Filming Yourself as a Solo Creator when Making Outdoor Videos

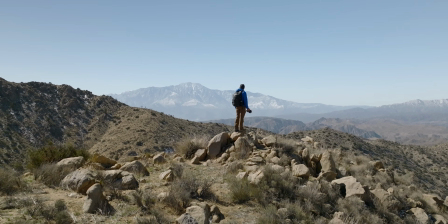0:00 In this video, I'm gonna go through how you can make better outdoor and adventure videos.
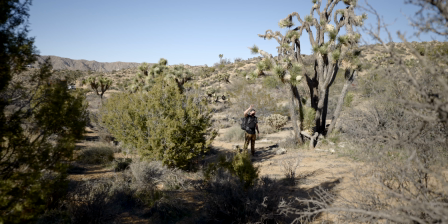0:04 Get the camera away from yourself. So like put the camera over there behind the bush and get a wider shot with the Joshua tree,
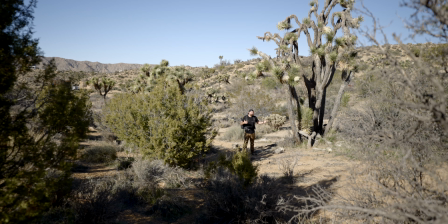0:12 and you can actually see your subject or you moving through the scene.
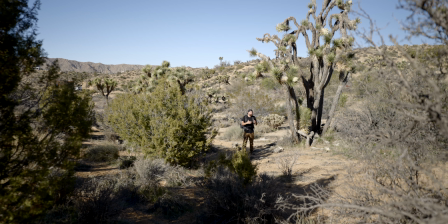0:17 You don't always wanna be close up on the subject, and you don't always wanna have like a POV camera.
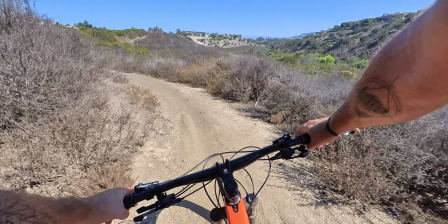0:22 I've seen a lot of adventure style films and it's all from like a helmet or just all from a chest or all from like a vlogging stick.
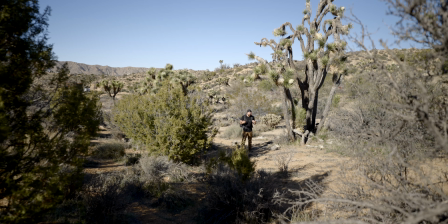0:29 You want to try to vary up your shots. So this is why you want a tripod. This is why you want a microphone that you can put on yourself and have the receiver on the camera.
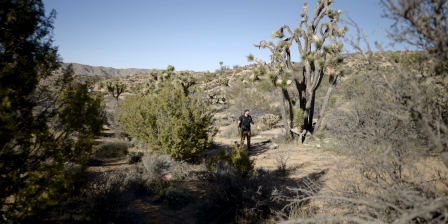0:37 It just gives you a lot more flexibility to get these big wide shots where you can actually see
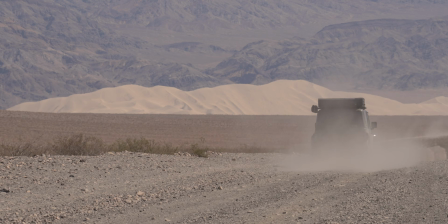0:43 someone or a car or something moving through the frame,
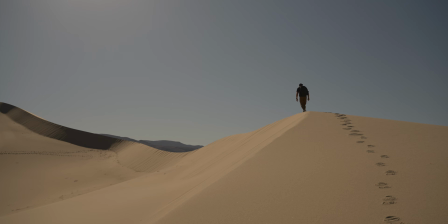0:46 and you can get more of a landscape style shot rather than having the camera always tethered to you where it's in the style that it
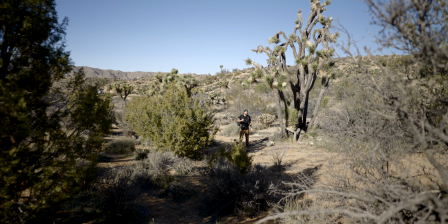0:53 just feels like you're always holding the camera or you're always shooting out at the landscape.
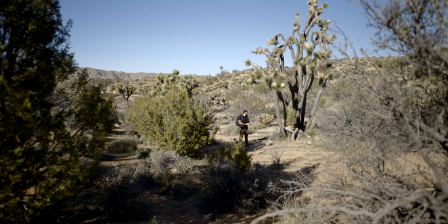0:57 Try to put you out away from the camera and show these bigger landscape style shots.
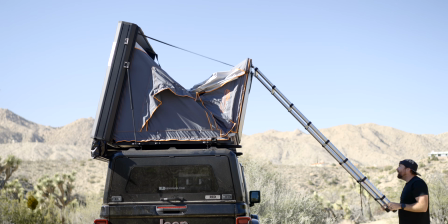1:03 So if you want to learn more on how you can tell a story, well, I made a video all about that right here. It goes through how you can tell a story in an adventure film, and I'll see you on the next video.